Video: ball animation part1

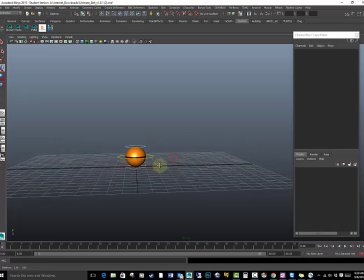0s
Alright, so in this lecture I'm going to teach you how to do a simple bouncing ball. First I'm going to set up my scene real quick.
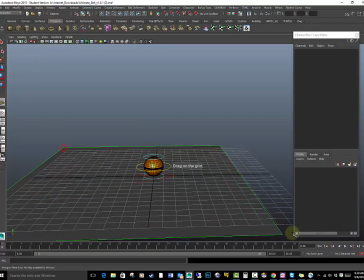6s
I'm going to make myself a plane. So I have a ground plane that my object's going to bounce on.
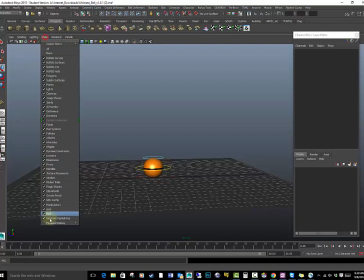13s
I'm going to get rid of my grid. Basically the grid's down there. Show. Get rid of grid.
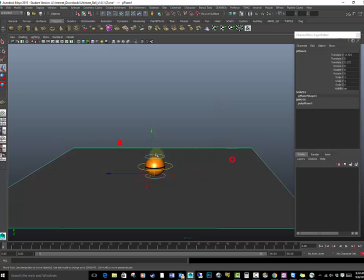19s
Alright. Several ways I can not select this geometry. I can either go up here.
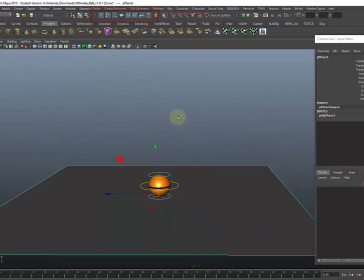27s
Basically different things you can select to turn off. I'm going to select geometry right here so I don't accidentally select anything, any geometry that I don't want.
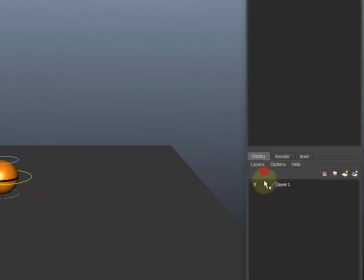34s
Or I can actually make a layer, create layer, click this back on.
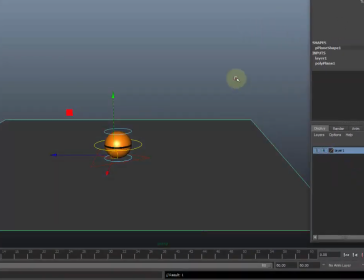42s
A selected object, or do it this way. Either way is fine. Preference is up to you.
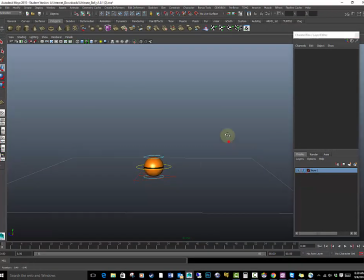48s
With this one, you can just change it to template if you want to actually see through it for whatever reason. Or you can make it straight up a reference. Alright, I'm using 2015 Maya on this one.
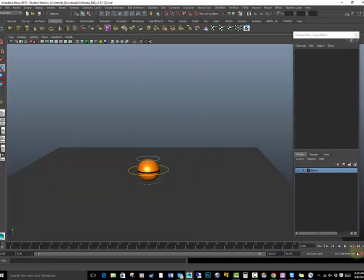60s
So things vary a little bit different with the icons. Obviously my auto key is a key here, but on 2016 it's a little different icon.
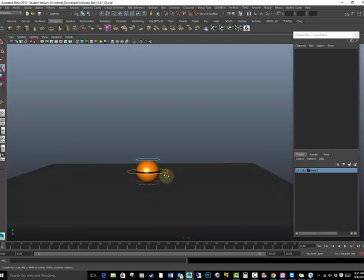67s
But everything's pretty much the same. The basic things we're going to be going over is the curve editor and this general curves right here. So to start off my animation, I just want to do the bouncing ball. And I'm going to basically keep it in a front view, more or less.
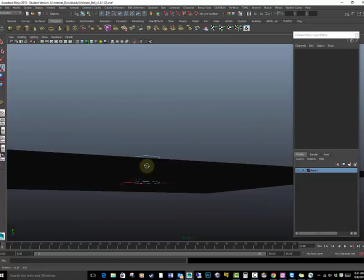82s
I'm not going to have it in different aspects. I'm just going to keep it straight ahead forward.
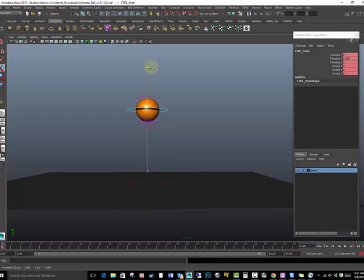88s
First thing I want to do is set a key, bring the ball up about yay height,
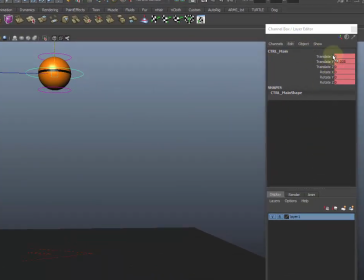93s
which right in the look in the channel box, my translation Y is at 10.
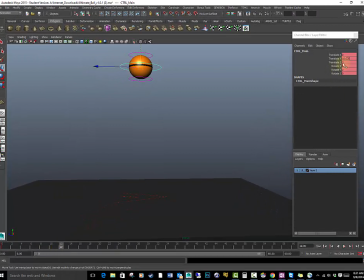98s
And I'm going to go through, say about frame 12, place this at 0, so I know it's hitting 0 right there. It's touching the bottom, the ground, so my ball is just going to come down. It's just going to hit. I want to give it about the same amount of frames. I have 0, about 12 frames. Let's see, about 24 frames.
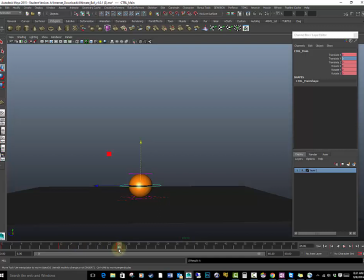118s
Set a key. Then I want to, because what's going to happen is I'm going to have the ball bounce several times, but each time it bounces, it's going to slow down and gravity's going to slowly take over, and it's going to slow down as it bounces and eventually stop. So as I spread out the keys, I set my keys.
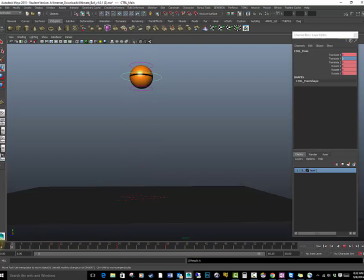135s
I'm going to set all my keys, except for this one's going up. Basically, I'm going to be holding it, dropping it down. It's going to hit 12. I set the keyframe at 24, keyframe at 34. Then I want to start making it a little bit shorter. 42, say 48, say 52.
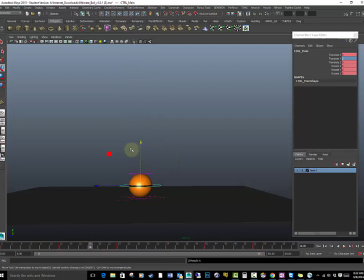153s
So what's going to happen? It's going to hit. I want to have it bounce back up about half the height that it started from. So now it's going to come down. And I want to do that about halfway in between
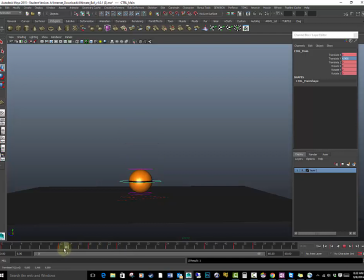169s
the from frame 12 to 24, and then the same thing here. I'm going to have it bounce up almost the same height as it was in here, and then as I go through these next keyframes, I'm going to have it bounce a little bit lower,
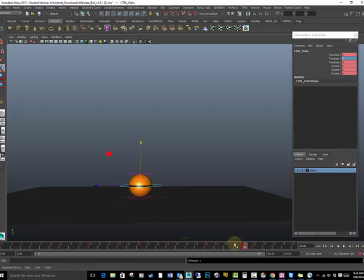186s
lower, to where it almost doesn't even look like it bounces. This way is going to look like a ball that's sort of bouncing and sort of coming to a stop. Alright, several things here now.
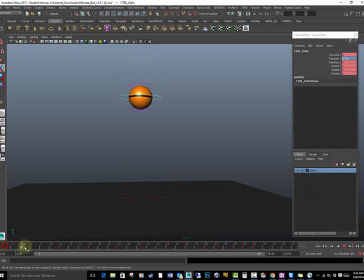201s
Right now, we have the ball coming down, and what's happening right before it hits, it's easing in. Like, that easing in is basically one of the principles of animation. It basically means that the animation is slowing down before it gets to a stopping point,
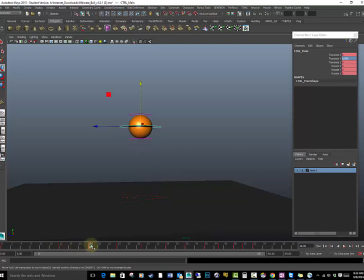219s
and it's going slowly up to reach this other point. When a ball bounces, it doesn't know where the ground is. The ball is being let go, so it's going to hit at any time, and it doesn't know exactly where that ball's at, or what the ground's at.
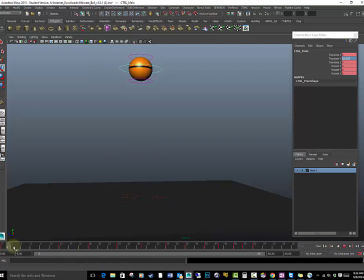233s
So what you want to do is you want the gravity, the ball to sort of fall and keep picking up speed until it hits the ground, and then it's going to pop back up. So with that, I want to jump into my curve editor. I want to go to my side panels and hit this button.
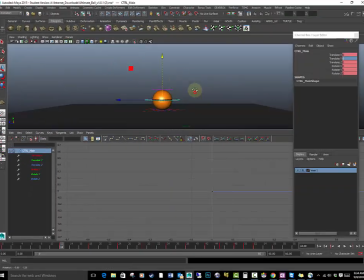250s
That way I can see my animation. Zoom it out a little bit, and my curve editor.
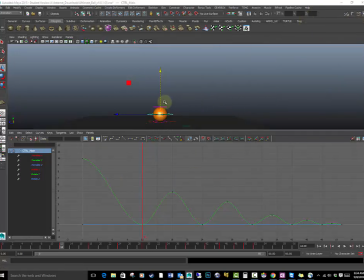257s
I'm going to go ahead and move my channel box out the way. So right now I'm only working in translation Y. So my curve editor,
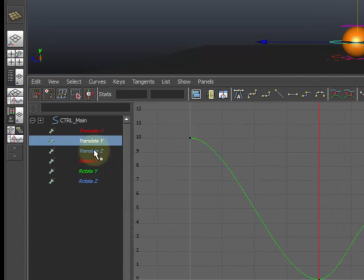264s
I can click translation Y, and it will just have the Y axis.
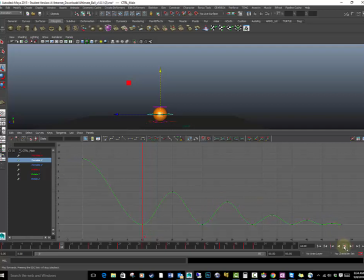269s
And this is what my curves currently look like. So if I was to play, it slowly goes into that.
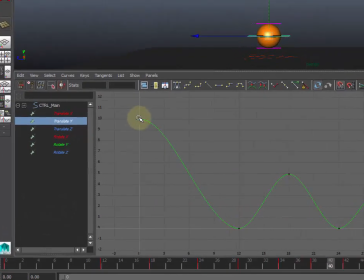275s
So I want to demonstrate what it looks like when the ball's let go, slowly it can gather up speed. Right here is gather up speed. Right in here has it sort of curves nicely into this key 12. That means it's sort of easing into it. We don't want it to ease in. We just want it to abruptly get there.
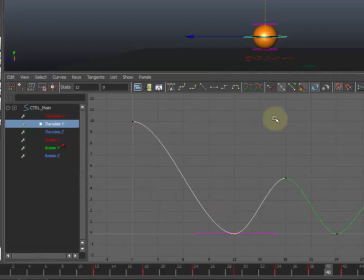292s
So with that, I want to select the key, break the tangent, grab the arms,
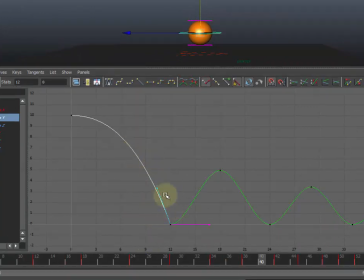300s
move my curve so that it's close to a V, and the same thing with the other one.
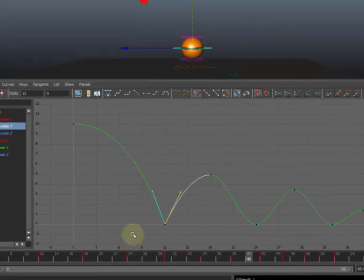305s
Now demonstrate, or now just look at how different this one is versus how this one's going to bounce, the first bounce and the second bounce.
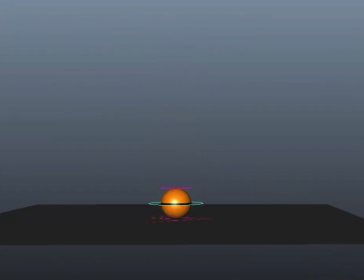315s
So the first bounce is really fast and it hits and it pops right back. Everything after that feels like it's really soft and it's like slowing down right before it hits.
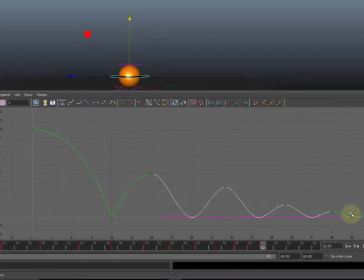324s
So what I want to do with basically all my curves that hit the ground is break that tangent, or is break the tangents. You can do all. You can select all the curves at once on the bottom and do that. Then go in one by one, sort of give it that V shape.
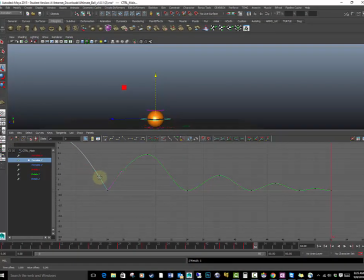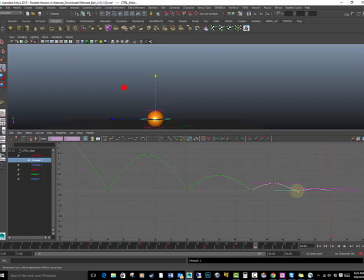356s
And as you get to the slower ones, those little, the small ones, just select the surrounding keys, press F to zoom in, and continue to do the same thing. And the same thing will apply. You know, you still try to make that V shape. And at the very end, it's going to have it come down as it's going to hit.
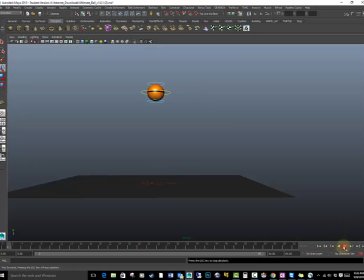374s
So now, if I look at my animation, it's going to feel like it's actually, the ball is actually bouncing. Now right now this probably feels like maybe a ping pong ball or even a basketball at some point.
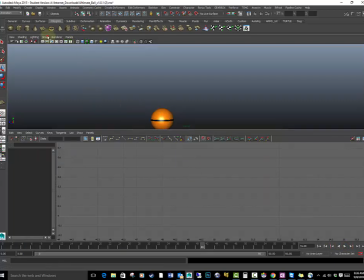393s
So what I want to do, I'm going to go ahead and grab my one controller, press F, hit the Y. Now if I wanted to make this feel
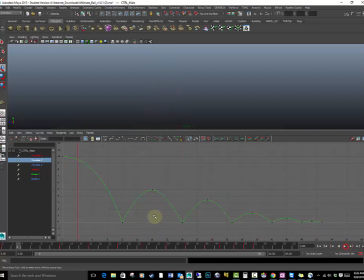410s
a little more animated, have a little bit more weight so that when a ball hits the ground, it pops up. And right when it hits the peak, it doesn't automatically start coming down. It's going to hold just a little bit. So the thing I want to do now is I want to change all my keys to weighted tangents.
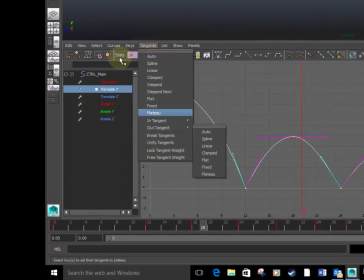425s
You can go to tangents. Oops, sorry. Go to keys, or curves, sorry. Go to curves, weighted tangents. And then all your tangents turn into like these little barbells. And then you can either go to tangents and have them free tangents, which will unlock them like this.
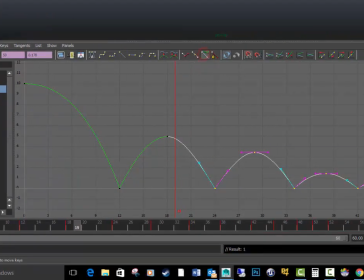442s
Or you can go to the little icon up here, free tangents. Either or is fine. But with these free, when you free your tangents, thing with that is now you have free access to sort of drag them wherever and whichever you want. When you just have the normal tangents, you can't, you can only move
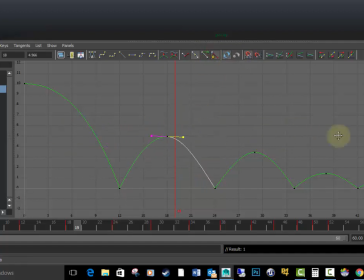462s
them. You can't expand them out or anything. And the way I'm doing that is I'm drag selecting over the tangent arms and I'm middle mouse button hold to move those. So I want a free tangent. And I'm just going to stretch it out just a little bit so it sort of gets a bell shape.
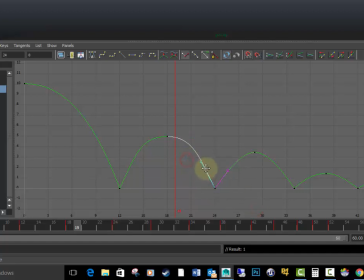479s
And I may need to come in and just adjust my other tangents so that I keep my curves a nice little solid curve. Now what this is going to do is it's going to add a little bit more,